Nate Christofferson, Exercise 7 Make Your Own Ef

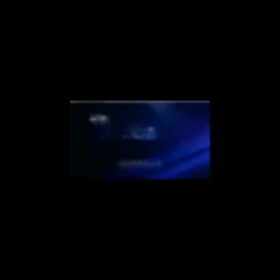0s
Make your own effects, our most recent assignment. I had a whole bunch of submissions this morning that I had to hurry and evaluate before I recorded. So let's get things started off with Andy. Alrighty, way to kick us off, Andy. One of my favorite things about this entire version of the project is his little projector beams here. It's as though this stand here is creating the hologram of this text, and with the foggy, smoky room, what have you, these projector beams are absolutely what you would see here. Things are appropriately faded, washed out. I love the glitches, so nice work there. Andy's taken a different approach without the screens on the side, but has imported a couple of models which look nice. And look at these reflections. Look at that kind of muted yellow glow. Looks fantastic. On this transition into our hologram, we get a little bit of unwanted fade around the edge of the cabinet here that should probably stay behind, but overall looking really nice. Some really cool glitches going on. And I like this little transition, this stretchy, warpy pixelation going on at the beginning. And I know that the bottom part is a big challenge, getting those beams to look nice where the track was.
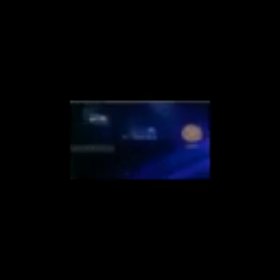101s
And this is looking pretty good here. I think you've done a nice job, Andy. So great work. Oh, and it's also fun. The background thing changes color throughout. It's kind of green, then it's the pink, then it's the final form. Good job. Okay, Onur.
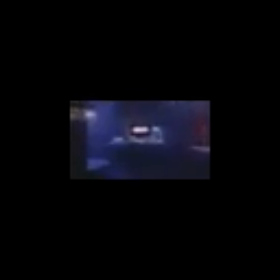First thing that I've noticed is the black levels of a lot of these comped elements. I think that nothing else in the scene is pure black, so you'd probably want to raise those black levels to match with the scene better, and as soon as you do that, it'll make a huge difference, because the screens are just so much darker than everything else. They need to be, when you're in a foggy environment, you don't really see any pure blacks. So raise that level, and you'll be in business. I like the flicker, I like the whole horizontal slat look to the screens. That's kind of a different take. This the hologram, the black levels, again, if you raise those,
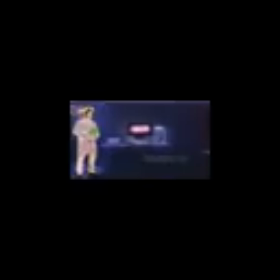179s
all of a sudden this really blends in better, and that's a very original take, and it should come with a strobe warning. My goodness, look at that. I do like that, though. I do like the look.
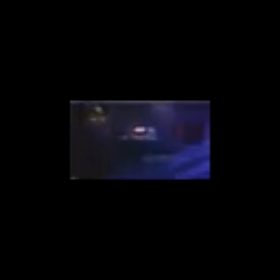192s
Alright, yeah, mostly just make the adjustment to the blacks, and you're really onto something here. I think the fog is a bit strong, but that comes down to personal taste. Okay, Lawrence.
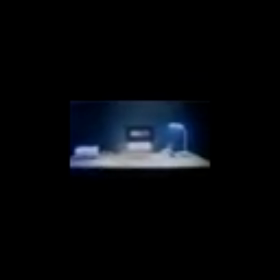Oh, that's kind of fun, the animation of the color here at the end. I didn't really notice that the first time I watched this. Having the rectangle screen, I'm not sure that you need to have the black rectangle. The text looks just fine floating by itself, so that's something to experiment with, but that's not to say it's a problem. And it's nicely integrated. It looks like the black levels are matching pretty well. It looks like it belongs in the foggy environment, so nice job there. Hologram looks a little squished horizontally, but I do love the horizontal scan lines and the glitches. It all looks very nice. It's nicely tracked. The screens over here look excellent. I like the animations going on, and I love the reflections. Cool stuff. And then Lawrence mentioned that he didn't get around to the tracks on the bottom, and that is okay. He asked how I would do it, and I realized I have not actually done this particular project myself, so I would refer him to his fellow students, and also to Mark's explanation, which will come right after this video,
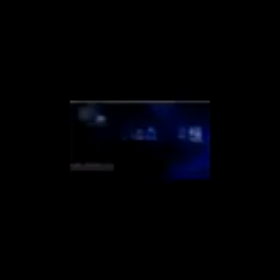288s
of how he would tackle this project. Lawrence has gone with a much darker color correction here, so a lot of the detail and the shadows is not lost,
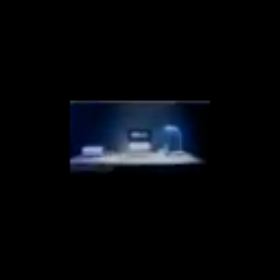298s
and also he's not dealing with the same issues of matching the black levels. But here at the end, when the black levels do rise with the fog, he's animated that to integrate just fine. Nice work from Lawrence. Okay, and finally we have Phil.
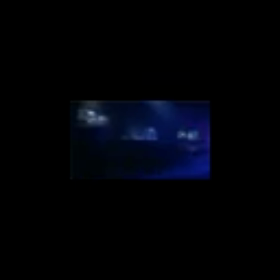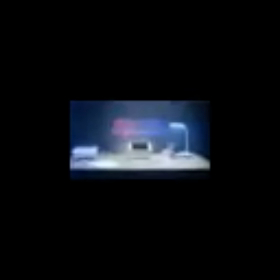Okay, so here at the end, just because I just noticed it, the text, I think the text color somehow got deformed more than you intended, because right now it's really hard to read.
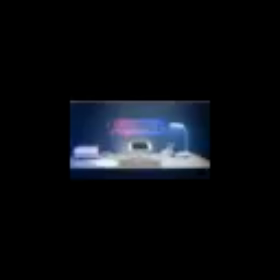349s
I like having a little bit of an offset from the text outline to the text color, but this is almost illegible. And here at the end you've got these edges on the side squeezing in. I'm thinking that's something that must have happened without you realizing it.
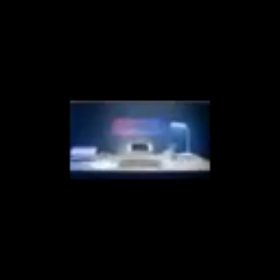363s
But I do like the glitches. That looks really nice, and it's tracked nicely, and I think you're on the right track, but something got messed up along the way. I love chromatic aberration, which is what we've got going on the edges here, so that is a quick way to my heart. Good track, and I like the transition on, and good flickering. That the hologram is one of my favorite things about this example.
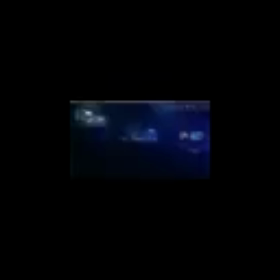388s
We're running into the issue of the black levels a little bit here, where I would raise those just a little bit to kind of blend in a bit more effectively with the background. But the screens themselves look fantastic. These are really beautiful to look at. Nice colors and some kind of aberration going on there, and the reflections look fantastic. So nice job with that. There's a little bit of a jump here with your patch on the
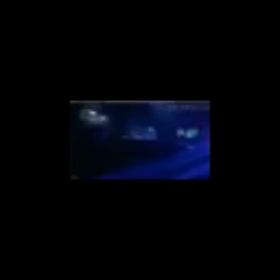415s
beams, where it kind of, you see that where it's up tight, it's kind of sticking up a little bit, and then the next frame it's gone. So tidy that up a little bit, because at the beginning it looks fantastic. It's sticking really nicely, and it does a good job with the patch.
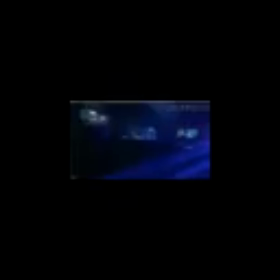430s
So just watch out for that. You'll be good to go. I like this example. Nice job, Phil. Really nice work, guys.